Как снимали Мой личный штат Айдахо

I have no question that spending time with Gus lured me into a Gus vision of the world. He was not explicit.
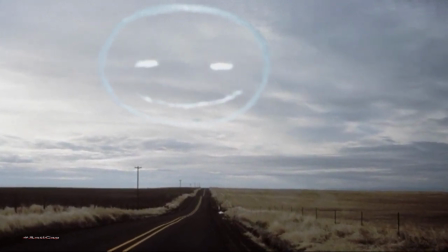4593s
He didn't verbalize the things that he liked, but he would point to them. And he would point here, and you'd see this fucked up face in the landscape. And he would point there, and you would see this relationship of this sort of raggedy, young, cute street kid next to a yellow building.
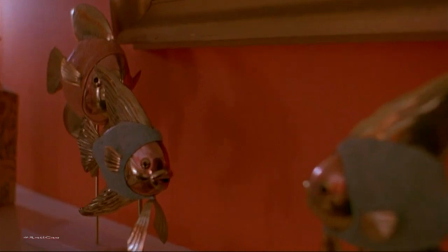4610s
And when he pointed and pointed and pointed, it began to sort of sink in, this is how Gus lenses work. And yes, you see it everywhere after that.
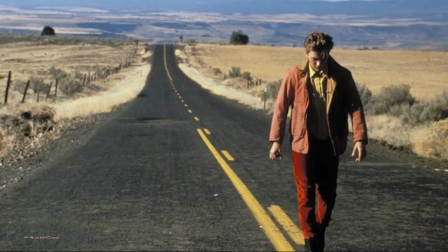4624s
I don't think I could drive down a road in Eastern Oregon and not see a fucked up face now, you know, and I don't think anyone who really even just watches the movie, let alone goes scouting it with Gus,
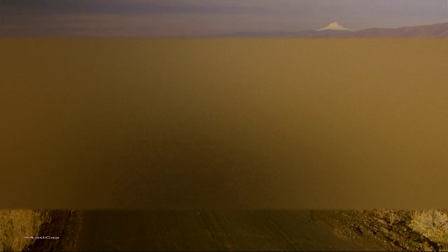4636s
could drive down those roads and not see those two bushes on the landscape and think, oh my God, that's what he was talking about.
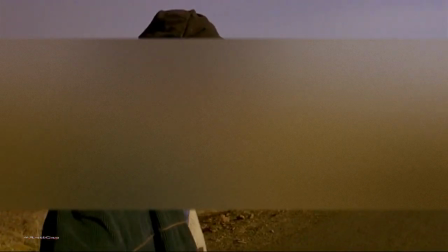4644s There's not another road anywhere that looks like this road. I mean, exactly like this road.
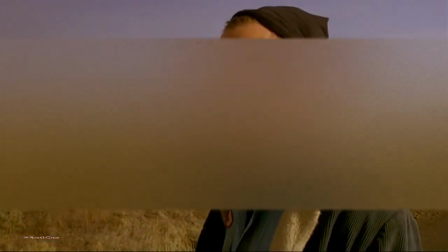4652s It's one kind of place, one of a kind. Like someone's face.
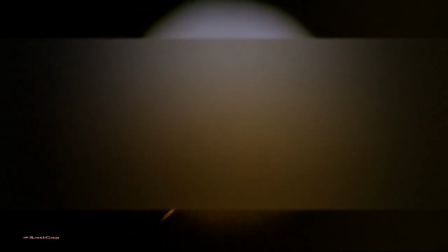4665s Like a fucked up face.
What I began to realize is that in his, the value of his lateral thinking is something like that of a beachcomber. He knows where to look. He doesn't go with an agenda ahead of time. He opens his eyes, he sees the planet, and he spots.
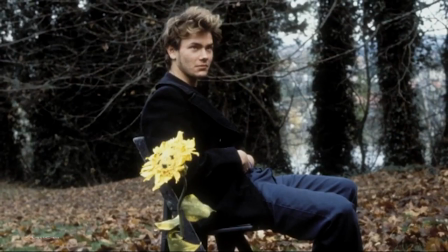4688s
He knows how to tie disparate pieces together to create meaning. When I created Shooting Spaces for Gus, I understood that I wasn't
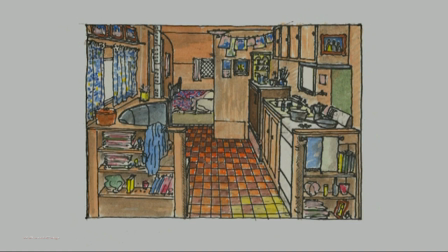4700s
guiding him into what was going to be the visual definition of that scene.
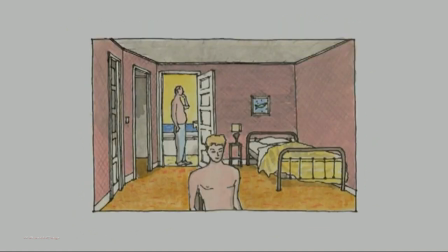4706s
I was trying to lay out a beachfront for him to pick what he wanted.
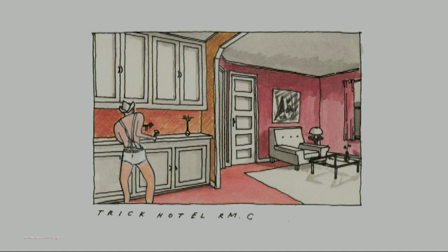4712s
I was looking for possibilities, but I wasn't looking for the conclusion of how he was going to express his story visually in any given moment. We didn't work in the best conditions. If you look at the film, we worked in derelict hotels. We worked in the rough side of town. This was the texture that we were looking for.
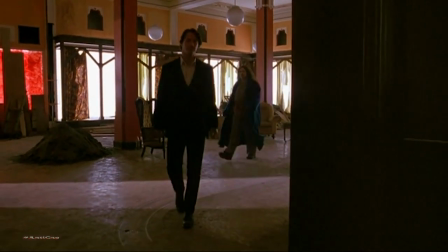4735s
It was finding locations that were rough, that were broken down, that were very likely places where street kids might live.
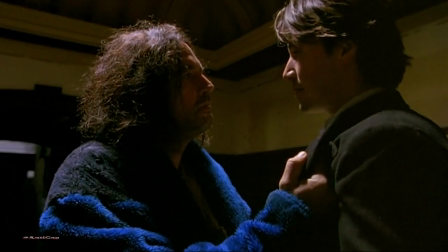4742s
The lighting and everything, you know, texturally and in terms of tone was really to bring out
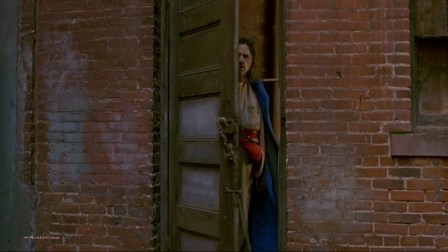4751s
all of the textures of the dereliction of that segment of the city that we were dwelling in. You know, it was really the underbelly. You know, the world in the 80s in Portland included this Third Avenue street kid scene.
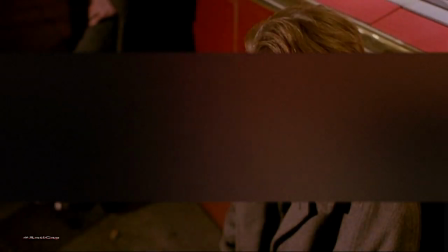4765s
These boys were always down there. They were down there, they were available, they were...
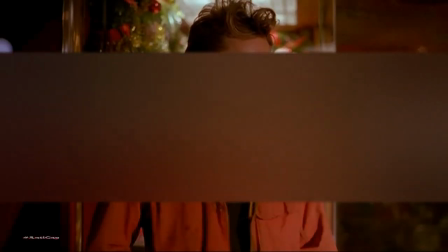4770s
The Mercedes were pulling up and the boys were jumping in the cars. All that old texture of Portland is gone.
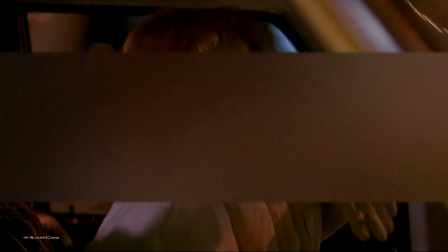4776s
But the inspiration came from reality.
This chick's living in a new car ad.
It had to be made in Portland. This film had to be made in Portland. Drugstore Cowboy had to be made in Portland, and I actually didn't get that out of the starting gate.
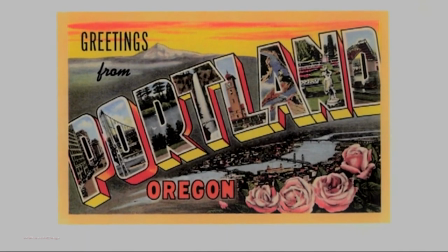4794s
Portland is Gus's window on the world.
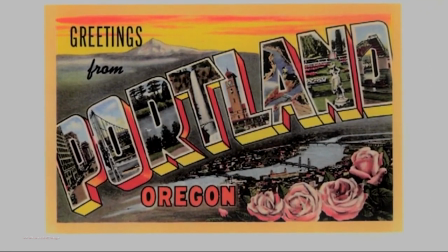4800s
He sees the world through the lens of Portland. As we scouted locations, I began to see that there were things that Gus desperately, desperately wanted in this hotel.
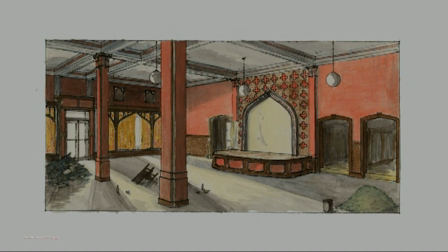4811s
And really, this was a very sort of central space. It was the world within the world that reflected everything else. And somewhere along the way, I realized that there was no one location that would do it all.